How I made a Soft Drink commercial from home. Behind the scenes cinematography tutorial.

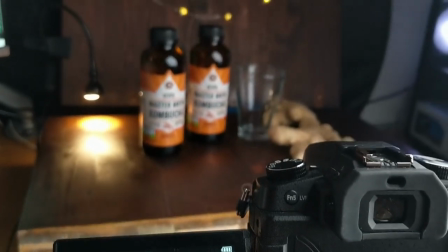(0:34)
Hi and welcome to the video. Today I'll be showing you how I filmed this spec ad for Govita, a company that make this great kombucha beverage, in this very tight desk space.
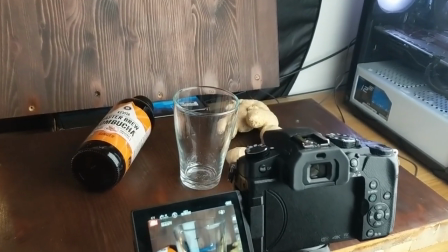(0:42)
After watching this tutorial you should be able to create something similar yourself. First I'll start off with the label shots.
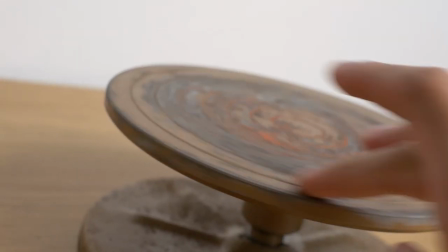(0:48)
To do these I placed the Govita bottle on this old pottery well. Of course if you have a motorized turntable that would be more suitable.
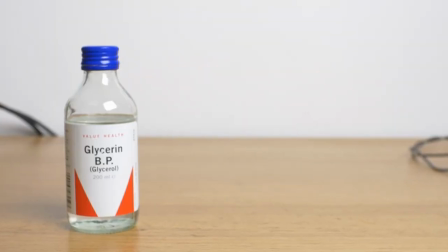(0:54)
To give the bottle its condensation, I used a mix of 50% glycerin and 50% water in an odd spray bottle.
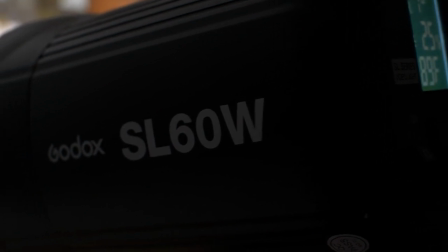(1:02)
To light these shots, I used my Godox SL60 on a Pixapro C stand.
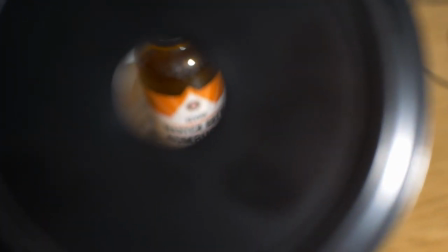(1:08)
I used this attachment to focus the light on the label without lighting the rest of the scene. Amazon links are in the description for all gear mentioned in this video.
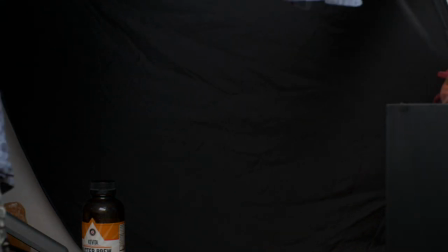(1:16)
I placed the black side of a 5-in-1 reflector in the background to help stop light bouncing around and give me my black backdrop.
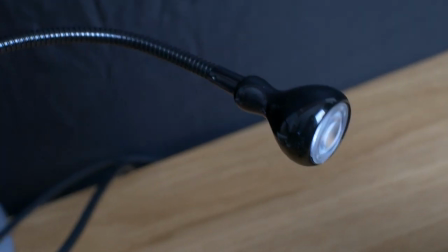(1:23)
I also used this reading light as a kicker and an Aperture M9 to throw some subtle blue light on the background.
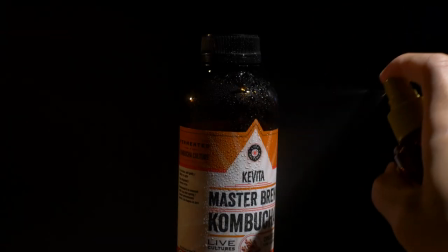(1:29)
I then took various shots of the bottle adding extra glycerin to create dripping effects and simply using my hand to spin the pottery wheel while shooting.
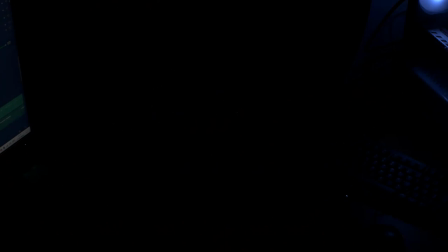(1:38)
It's worth noting that without the set lights the room was completely blacked out so no ambient light was affecting my shots.
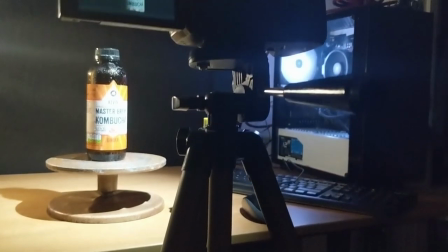(1:44)
My camera was static on a tripod for all of these shots.
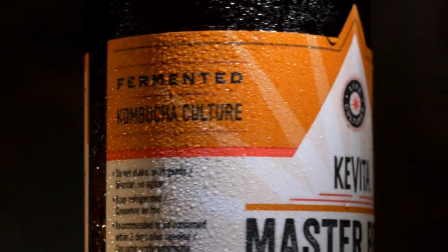(1:47)
I achieved this look here by simply recording in 4k allowing me to crop into the spinning bottle quite heavily in post, as I was using a 1080p timeline.
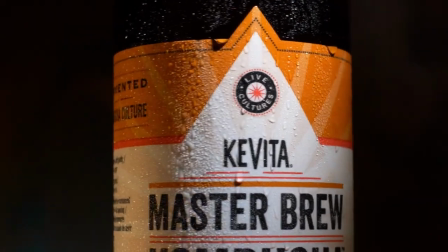(1:55)
The combination of the digital zoom in post and the manual spinning make the movement look much more complex than it actually is.
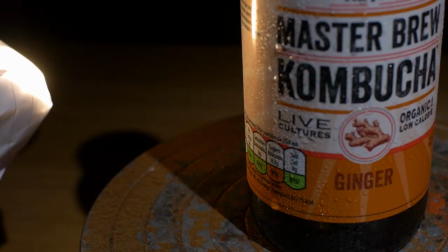(2:02)
I achieved this look by simply swaying the reading light over the label. Again, the zoom was done in post.
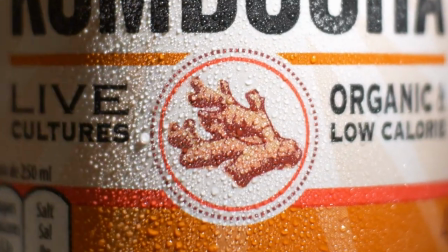(2:09)
Here is a compilation of the final label shots.
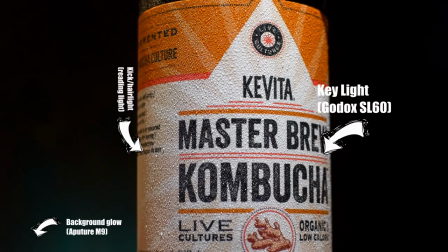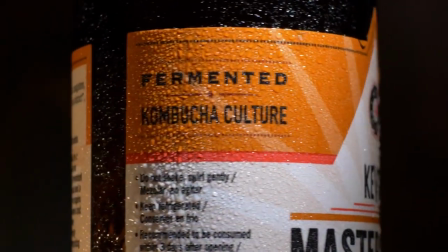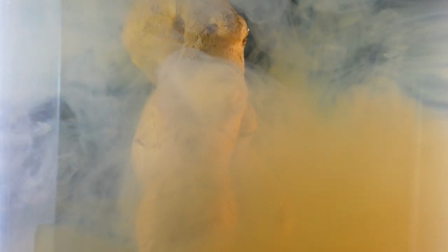(2:24)
Now for the ginger shots. I wanted to make it seem like the kombucha was fermenting in a jar, as this is how kombucha is traditionally made.
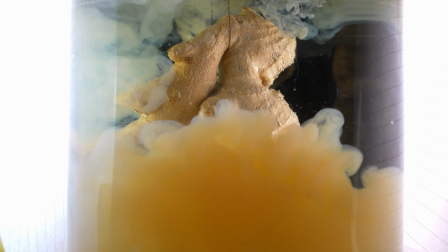(2:31)
The hanging ginger in water, although not how kombucha is actually flavoured, was a visual representation of the ingredients of the beverage. I used this large glass container filled with water and hung the ginger piece from a cotton, hanging off the same reading light I used as a kicker from earlier.
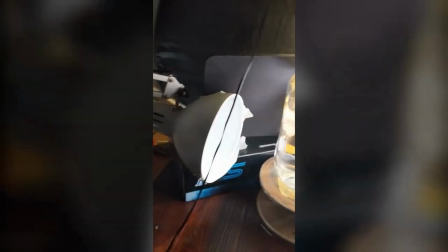(2:45)
I used whatever materials I had available to make the shot work. I used this piece of spaghetti to remove bubbles from the jar.
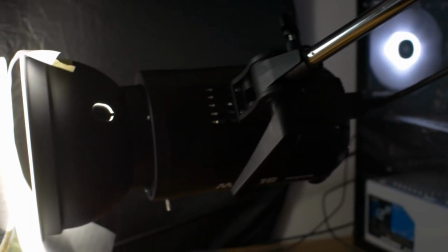(2:51)
Link in the description. To light this shot I used my Godox SL60 on one side of the jar, with paper helping to diffuse the light in the jar.
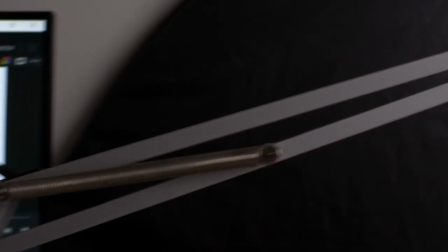(2:58)
On the other side I used this desk light with a daylight LED bulb again with paper as a diffuser.
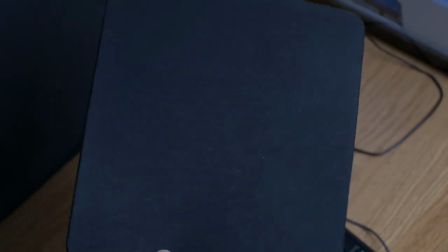(3:04)
To make sure no light spilled onto the background I used these black pieces of foam taped to the light to help keep the light off my backdrop.
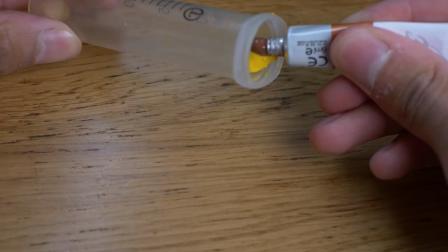(3:10)
I then filled this syringe with a mix of yellow and brown acrylic paint diluted in water and injected it into the jar to create this cloudy smoke effect.
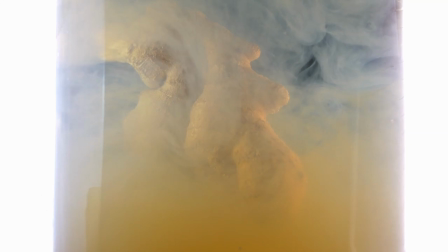(3:19)
I recorded this in 4k at 30 frames per second allowing me to slightly slow down the clip by 20% in my 24p timeline and giving me the option to pan,
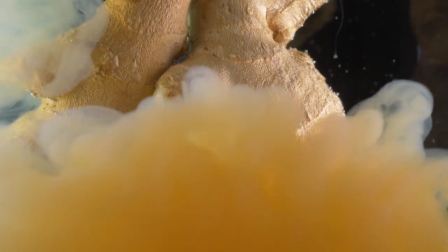(3:27)
crop and zoom in post.
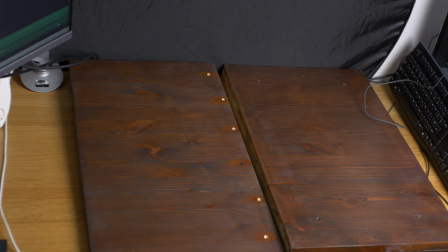(3:29)
For the shots with the wooden background I used these two sheets of pine that have stained a dark brown but you can use any piece of aesthetically pleasing wood or material that you already own.
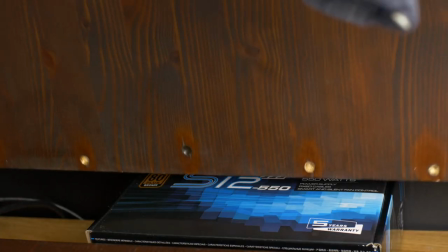(3:38)
Placing one onto my spinning wheel as my base and one as my backdrop I used the same reading light from before to create a hotspot on my backdrop.
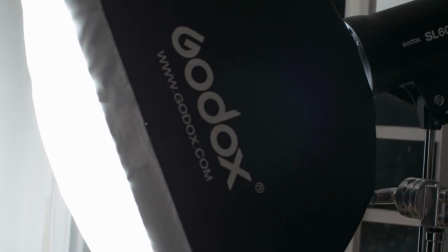(3:45)
I then used my Godox SL60 with this 60 by 60 centimeter Godox softbox as a key light.
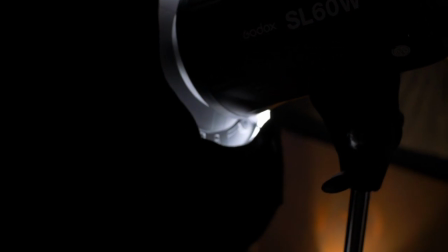(3:52)
I used a technique called feathering to taper the amount of light from my key that was hitting the background, allowing me to get the appropriate amount of contrast between the subject and backdrop.
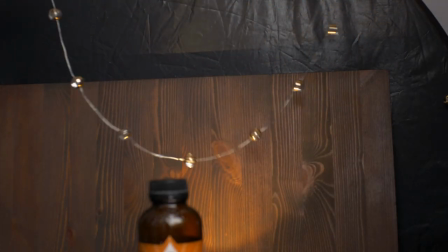(4:00)
I added some fairy lights in the background to create a bit more visual interest. Finally I used the same desk lamp as a kicker to add a highlight to the bottles.
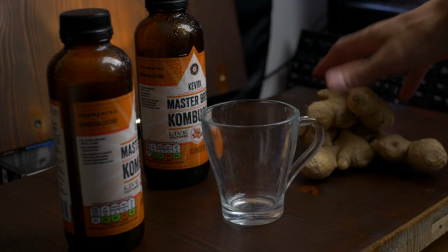(4:10)
I arranged everything in a pleasing way and gently spun the wooden base. Again the subtle zoom out effect was added in post.
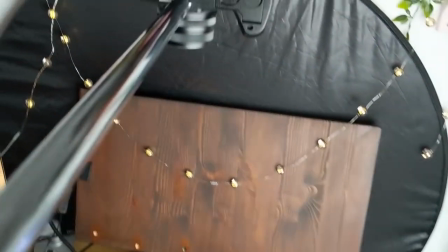(4:20)
The final shot to be explained is the overhead shot. To do this I mounted my camera onto my c-stand like so.
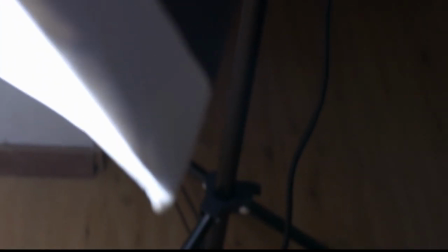(4:26)
I used a regular basic light stand to mount my softbox as my c-stand was being used by the camera.
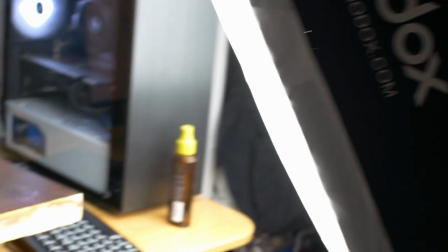(4:32)
I set up the softbox in the same position as previous shots at a roughly 45 degree angle.